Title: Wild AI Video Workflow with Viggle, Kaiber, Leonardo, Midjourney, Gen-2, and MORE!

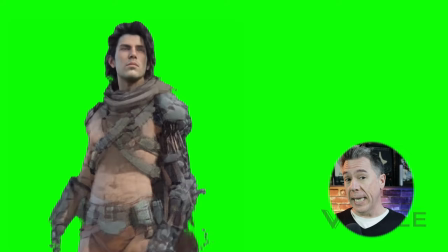4:06 One thing I've definitely noticed is that Viggo doesn't really respond well to camera movement,
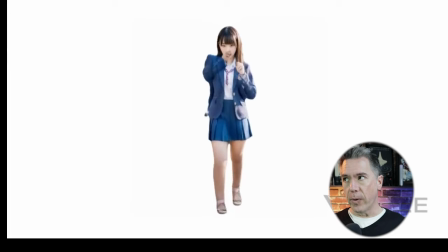4:10 which is why in a lot of like the, you know, dancing videos that we see, they're always locked down shots.
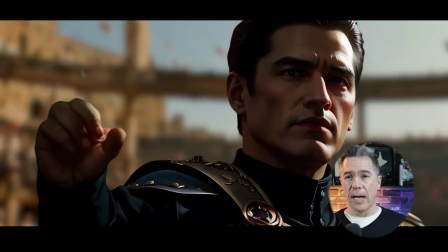4:16 Two other quick points, namely about our God Emperor shot at the end, doing the thumbs up, thumbs down.
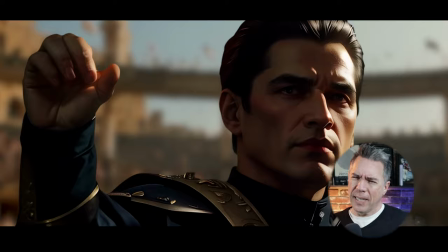4:21 But I did choose to kind of leave it ambiguous because it's a 15 second short and I'm still thinking narratively, it's a cliffhanger.
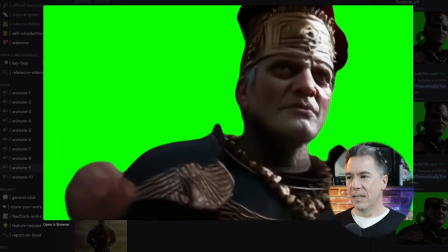4:28 Initially trying out this mid-journey image and using that as a reference for Joaquin Phoenix's arm raise yielded some results like this
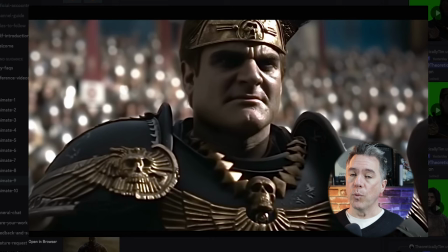4:35 where he has kind of like this invisible forearm or as another note when we had this close-up shot in which the top of his head is cropped in frame uh
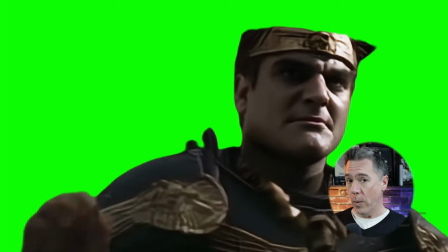4:43 you know when you run it through Vigel you end up with a result like this which to be honest I can't get mad at Vigel for you know it took what
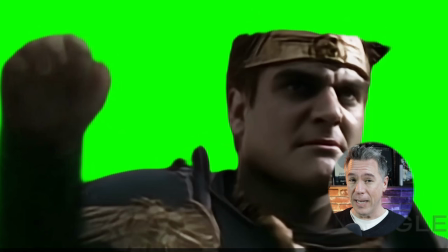4:49 we gave it it just reminds me of the Ray Liotta scene from Hannibal I mean between this and the Sean Connery image from earlier this video is taking some weird turns the solution to all of this was by utilizing
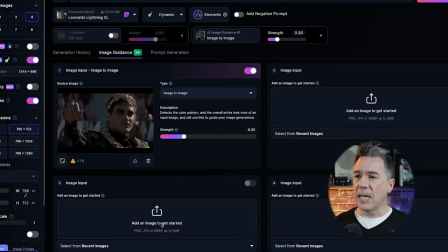5:00 Leonardo.ai uh grabbing a screenshot of Joaquin phoenix doing the hand
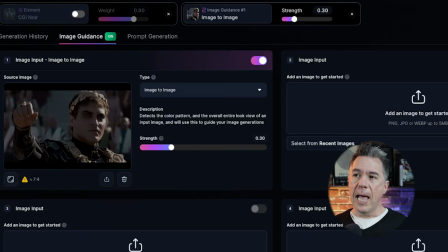5:04 raise uh and bringing that in using that as an image image reference keeping the image strength actually rather low at 0.3 and utilize
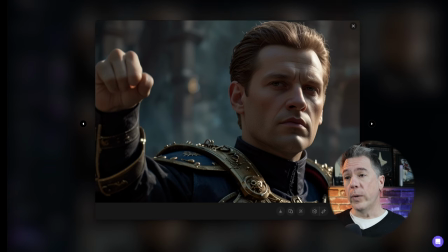5:14 the prompt god emperor king warhammer 40k arena in the background and running that we ended up with this now i think the trick in bringing this
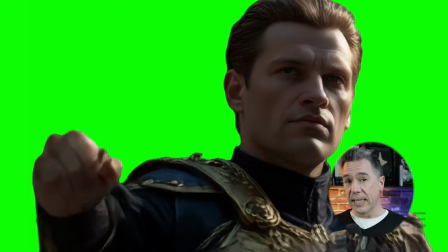5:22 back over to viggle was by using an image reference with the hand already raised viggle was able to figure out like essentially what we were aiming for that said he is definitely still on the shaky side looks like an emperor who has had way too much coffee today.
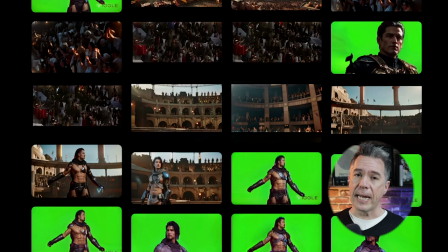5:35 So the solve to all of our shaky footage is actually by bringing everything over to Kyber.ai and using their new Motion 3.0 feature.
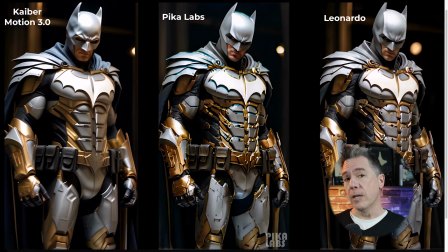5:43 So I have been pretty bullish on Kyber, namely because I think it's probably one of the most unique AI video generators around.
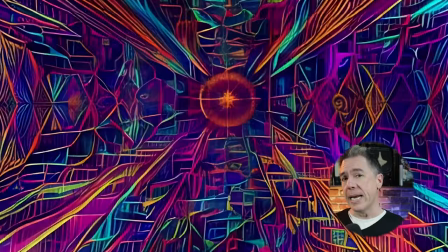5:50 And when you factor in the new Motion 3.0 model, which should be released like literally any day now,
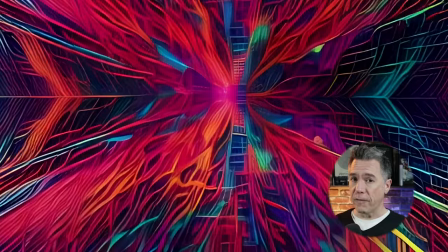5:54 hopefully by the time that you watch this, you end up with a generator that does some pretty interesting and unique stuff.
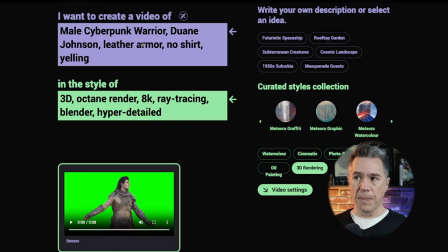6:00 So in this case, we're going to take our Vigil output, bring it into Kyber, giving it the prompt male cyberpunk warrior, Dwayne Johnson, The Rock. Can you smell what he's cooking? I only did that because I feel that within Kyber, when you name an actor,
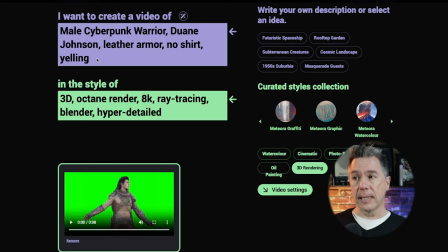6:15 it's not necessarily going to look like the actor, but it's going to end up creating some level of consistency with that character's face. In this case, I did leather armor, no shirt and yelling. and then I did that in the style of, it's one of the presets, the 3D rendering style.
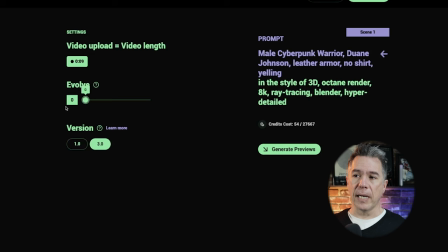6:31 From here, we just make sure the new 3.0 model is turned on and then on the evolve slider, just turn it down to zero.
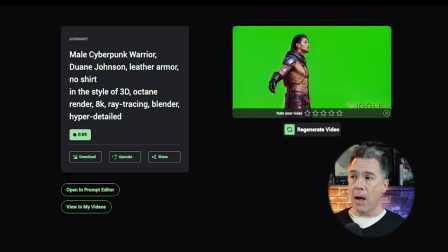6:37 If you crank it up, you kind of get that shifty, warpy look that Kyber is kind of known for. But with 3.0, if we turn it down to zero, you're not gonna get as much of that. Ended up pretty happy with our output. So here is where things get pretty interesting because now we're gonna start moving into our background comp.
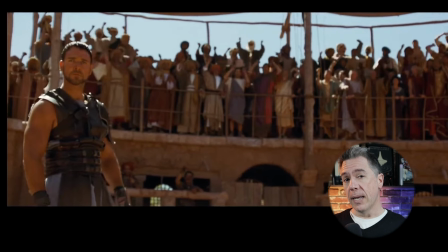6:53 So the way that I thought that things ended up working best was to take a screenshot, once again, of one of our initial frames of the reference video,
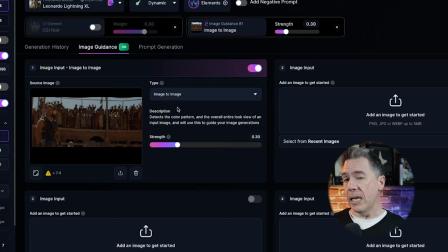7:01 bring it back over to Leonardo.ai and use that as an image reference.
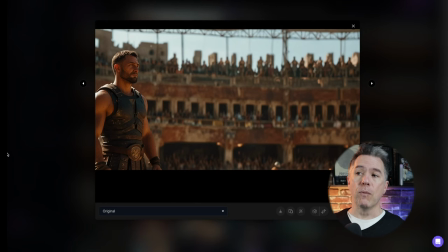7:06 The overall idea being is that your background would then match the same angle as your character. Now, we do have the problem of a character being here as well.
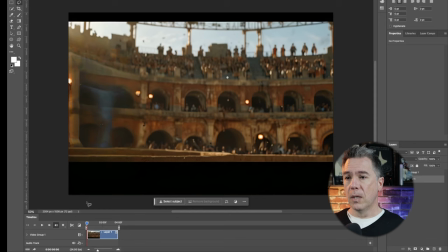7:14 You could either go into the Canvas feature of Leonardo.ai, or you can do what I did. I brought it over to Photoshop, just lassoed around the character and using Gen fill with the prompts, no character, we ended up removing the character.
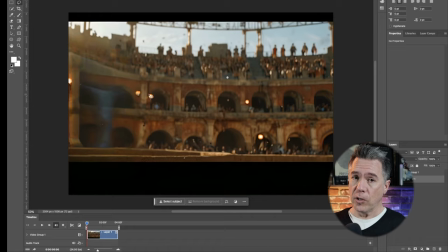7:29 Now, that said, there's some smudging going on right here. Not a huge deal, considering that essentially that's where our character is going to go. Now, I didn't want just a static background. I wanted some movement and some life happening, you know, as you would in the actual film.
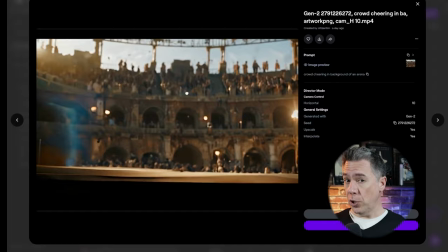7:42 So I took the backplate and brought it over to Gen 2, where I did give it the very just simple command of a move to the right. Now, things do go into like a very, very soft depth of field thing here, but that's okay because we actually kind of want that in this case.
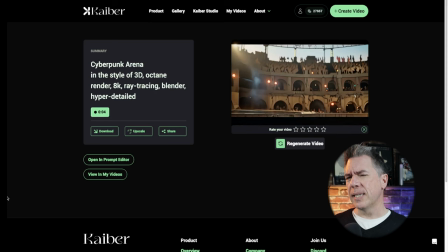7:58 So now taking this and then running our backplates through Kyber as well, just to give everything kind of a unified, cohesive look. Now, if you're wondering why we're taking the extra step of that Gen 2 output, running it through Kyber on its own, as opposed to taking the Gen 2 output, marrying it with our Kyber character, and then just baking it in Kyber together,
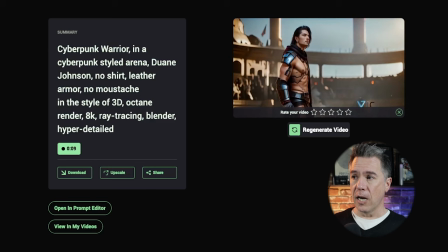8:21 the reason for that is that extra layer of stylization on your initial Kyber character once again occurs, and you're just going to end up with a lot more morphing and inconsistencies.
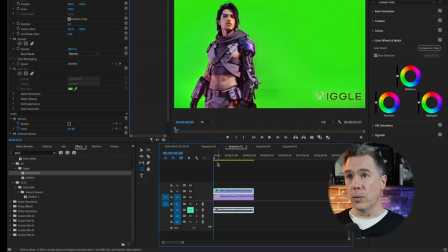8:32 From here, we take both our Kyber background and our character background and bring them into a video editor. Here I'm using Premiere. You can use really any of them. DaVinci, you'll be able to do this as well. And DaVinci is free if you don't have one already. So on the top layer here, we have our character.
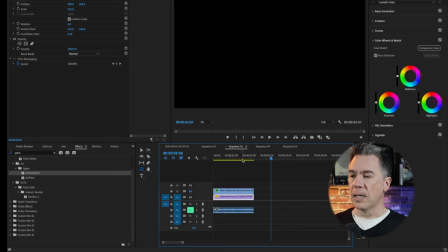8:51 And beneath him, on this layer, we have our background.
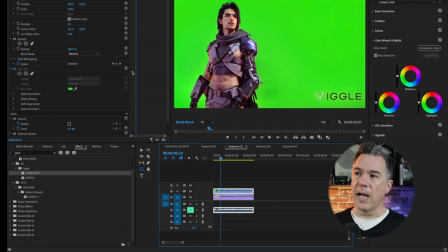8:56 So just sliding those two together. and then using a chroma key remover in Premiere, it's called Ultra Key.
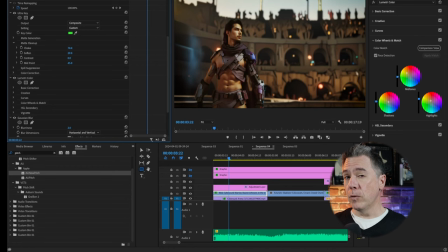9:02 We just take our little eyedropper and drop onto this color and boom, now they're more or less comped together. Now, a few tricks here. You can play around with the choke, soften, and contrast on your characters in your chroma key remover.
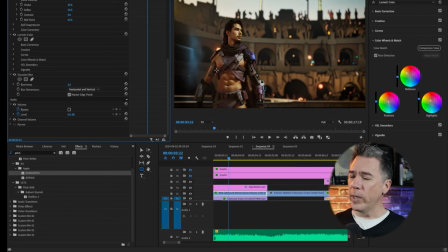9:16 I did find that if you put a Gaussian blur onto your character, like just really, really subtle, in this case, it's actually just set to two,
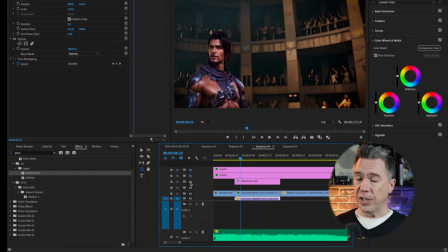9:24 it just kind of helps sell the character, you know kind of comped into that background.
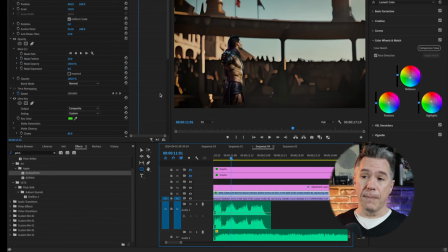9:30 A little color correction never hurts as well. DaVinci users I mean you have a whole suite of tools available to you there and the other plus side is that again because these two are comped together we can actually move our character and reframe them however we want as well.
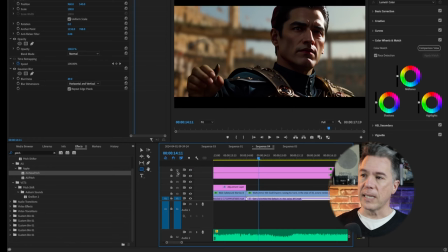9:45 As a final touch just to make things feel a little more cinematic I did add in black bars at the top and the bottom so it's like faux letterbox.
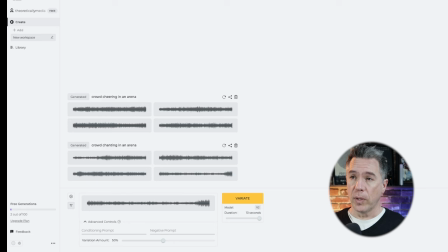9:53 So for our crowd chanting, I ended up using the totally free site AudioGen to generate that audio. So using the prompt crowd chanting in an arena, we got this. I mean, yeah, that's fine. It's just background sound. For the dialogue, I did the thing that I think that everybody probably initially thinks of.
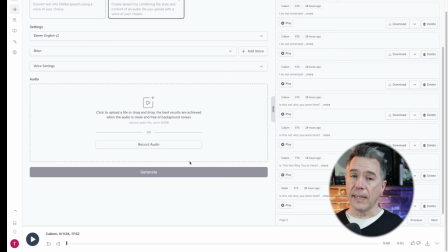10:13 I went over to Eleven Labs, but surprisingly ended up having a lot of trouble. I initially tried speech to speech and taking the clip of Russell Crowe saying,
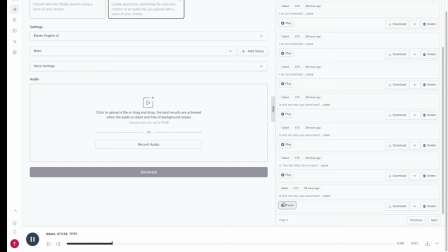10:21 is this not why you're here uh yielded some pretty terrible results is this lovely hairy so yeah a bit of a mess and i wasn't necessarily overall thrilled with any of the straight text to speech versions of it either uh so i actually
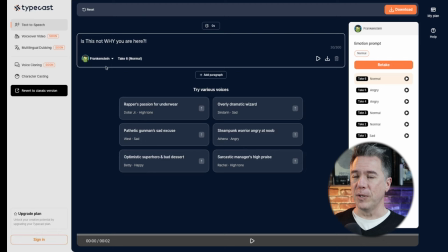10:38 just ended up finding an alternate again another free source called typecast i ended up using uh the frankenstein model and we ended up getting this
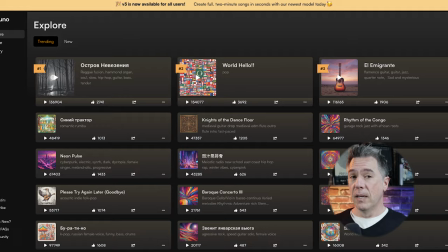10:47 is this not why you are here sounds a little bit more like the hulk but whatever it's it works for you know our demo purposes here finally rounding out for the soundtrack i probably could have just used suno which their v3 model by the way is now open to everyone even if you're
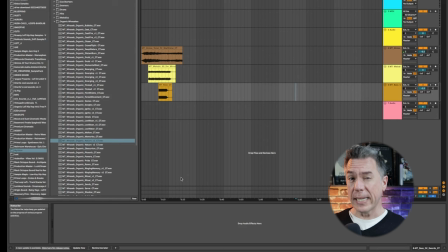11:02 on the free tier but i just ended up going into ableton and put together a quick like 20 second cue just basically using loops so overall is this method perfect no it is not is it watchable as a full feature film that's debatable,
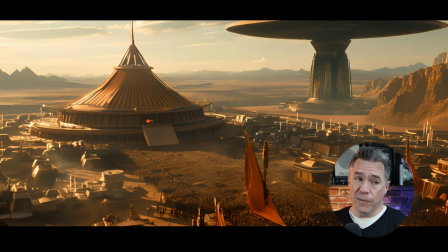11:15 but I do think that it works pretty well for a short film.
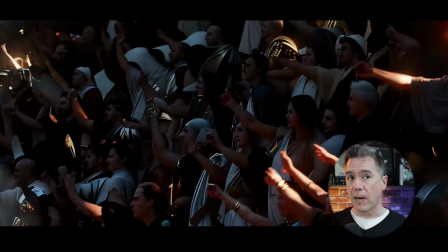11:18 But if you're working on pre-production on, say, a giant Star Wars movie, or even if you're just a small indie filmmaker,
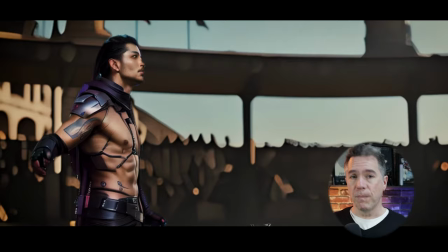11:25 I think that this method is a lot more useful and productive than,
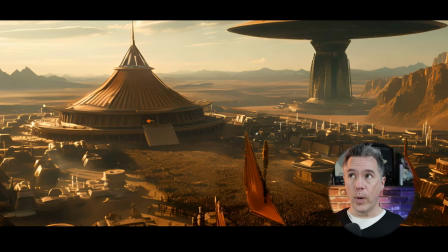11:30 say, just ripping a bunch of movies together.
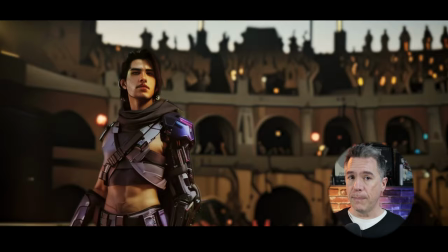11:33 My head has been really spinning with incorporating other tools into this kitbashing technique, and I do have some more workflow videos coming up very soon. So if you're interested in that and you have not had the chance to yet, I do invite you to hit the like and subscribe button. I thank you for watching. My name is Tim.